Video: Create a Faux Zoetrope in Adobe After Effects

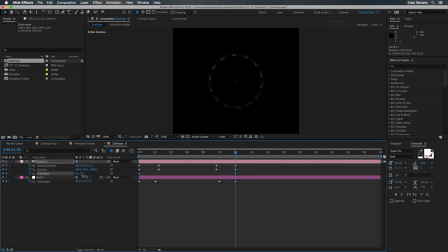And then we'll set a little Z rotation on the camera maybe, just so we have a little wobble or drifting feeling. Another way we can achieve a bit of a drift feeling is by taking these kind of first and last keyframes when we're close to the subject and modifying them just a little,
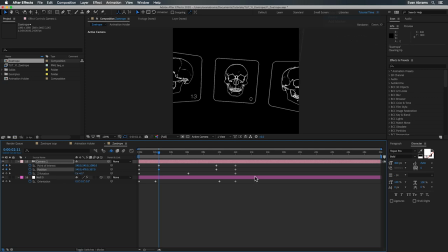pushing one of them closer, one of them further, one of them up, and then one of them down. So we have a few kinds of movement overlapping here. Compound motion can look better than just moving one thing. So keep that in mind as you're doing your own camera movements.
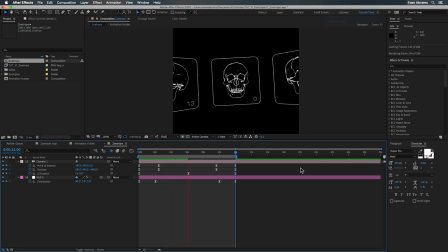Also, make sure you're offsetting keyframes from the various properties so the motion seems to overlap rather than line up and be robotic, unless that's what you're into. This is also a good time for us to dial in that focal distance so that it is nice and narrow.
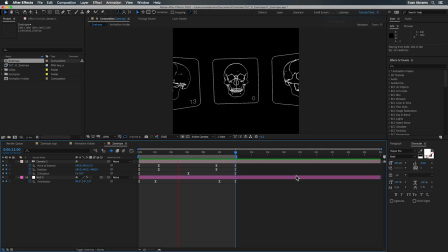So we're kind of pushing the camera into that focal plane so the subject is coming into focus here being blurry at the beginning. So that's how we do the artistic motion. Let's get into the science part. We need to fake the motion of a zoetrope. So we need to get this spinning at the right speed so that we can see the animation playing.
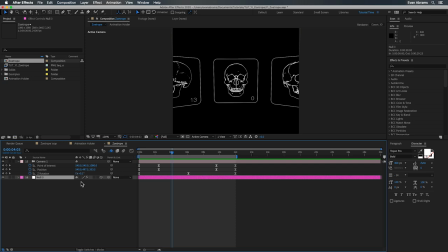Thankfully, we can use a speed graph to make things go at whatever speed we want. But what speed should that be?
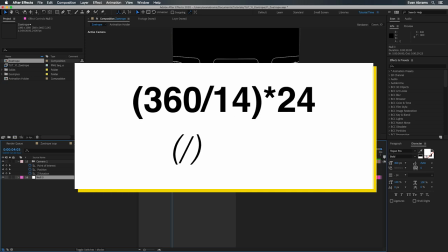Well, we know the animation is 14 frames long, so we'll divide 360 by 14 for how many frames that animation is, and then multiply that result by 24, the number of frames per second that this comp is.
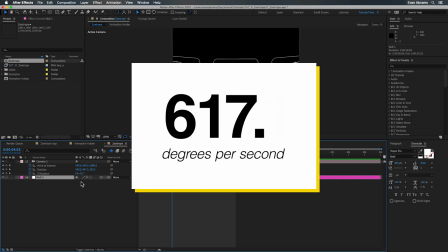And that's going to give us close to 617 degrees. I'm not going to get too hung up on the decimal points today, but this is how fast it must spin.
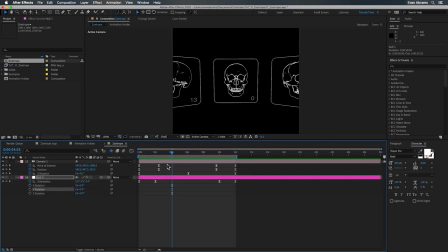So let's make that happen. I'm going to set a couple keyframes on the Y rotation of the null here. Starting from zero, we'll run this thing to, I don't know, negative two, because we want it to spin counterclockwise. If you want it to go the other way, just use positive numbers.
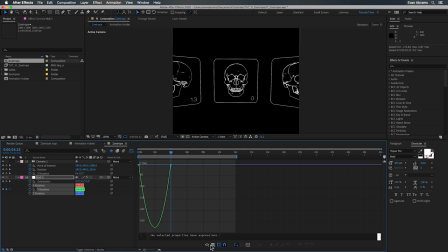Now we're going to enter into the graph editor and make sure you're looking at the speed graph so that we can measure and manipulate speed over time. You can change what you're looking at here with this little button at the bottom. We can manually set the speed of a keyframe by double-clicking on it and then entering it in here.
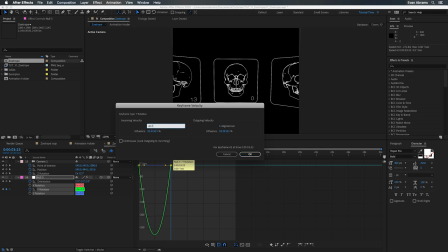So let's do negative 617, since we want it to go that fast per second and in the negative direction, and we'll link the in and out speed so we can be consistent, having the incoming speed and the outgoing speed be the same.
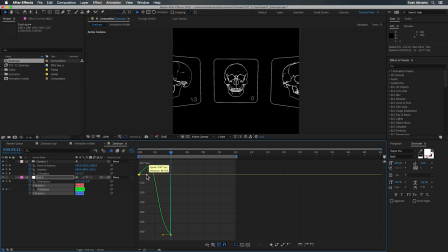As we pull or push this keyframe around or manipulate the influence handles, you can see that the line starts to get a little bit wacky, even dipping to the other side of zero, meaning that we would see this thing spin one way and then come around to spin the other way.
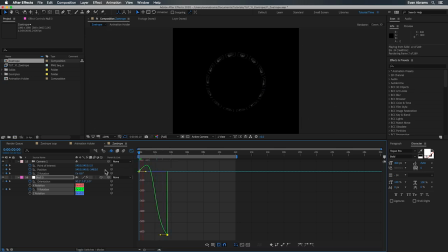I'm actually pretty happy with that because I like that kind of motion. I like that ramping up, cranking one way, then going the other way. And that's what I was kind of looking for all along here. Now I just need this to stay consistent at the speed. So I'm gonna go ahead, set another keyframe at a distant number, maybe negative 12 revolutions, and we'll hop back into the graph editor.
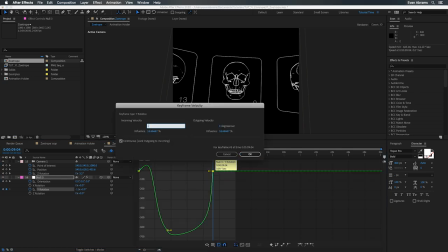We want to see a flat line here between these two keyframes to show that we're staying at that particular speed per second.
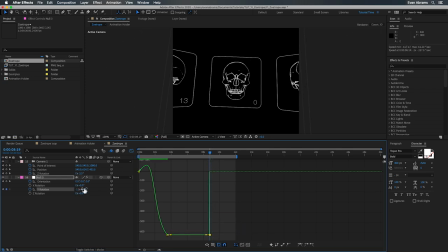So we may need to move this point forward or backward, or change the value up or down to get this right where we want it. But once this is flat, we can see that the illusion is holding, and that little bit of variation is causing a nice bit of drift that I like to see.
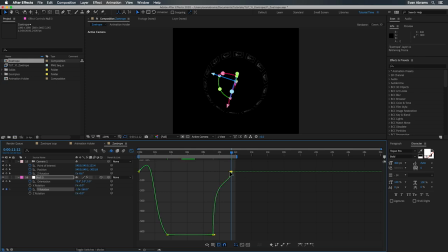Then we just need to bring this to a stop, so we're going to set a keyframe, maybe one revolution further, work the influence handles in here, and we are ready to enjoy our works. It's looking pretty perfect to me. I would recommend, if you're not super confident with the speed graph,
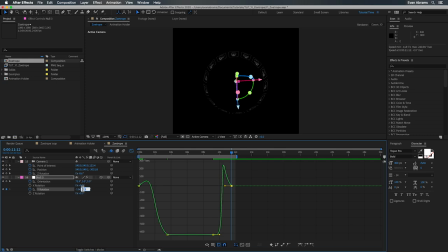that you play around with these keys and these influence handles to see what the different values do, how these impact the graph, and how these impact the motion, so you can get more conversational with the speed graph. As an aside, if we just dip into the value graph here, you can see that it looks very, very different.
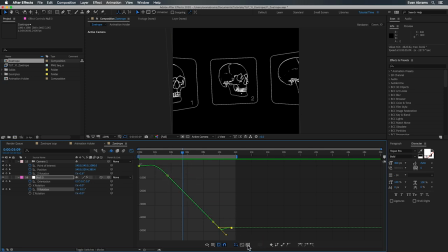A constant speed here is this line that's on a constant slope, and that slope represents the constant speed. We now have this lovely loop that is maybe suitable for some crypto art. Yes, I did make this tutorial around Halloween. But that'll do it for the tutorial. If you've had any trouble, please let me know in the comments and I'll try to get you through. If you like learning about this kind of thing, After Effects, motion design, 3D camera stuff, then please like and subscribe and make sure you turn on notifications.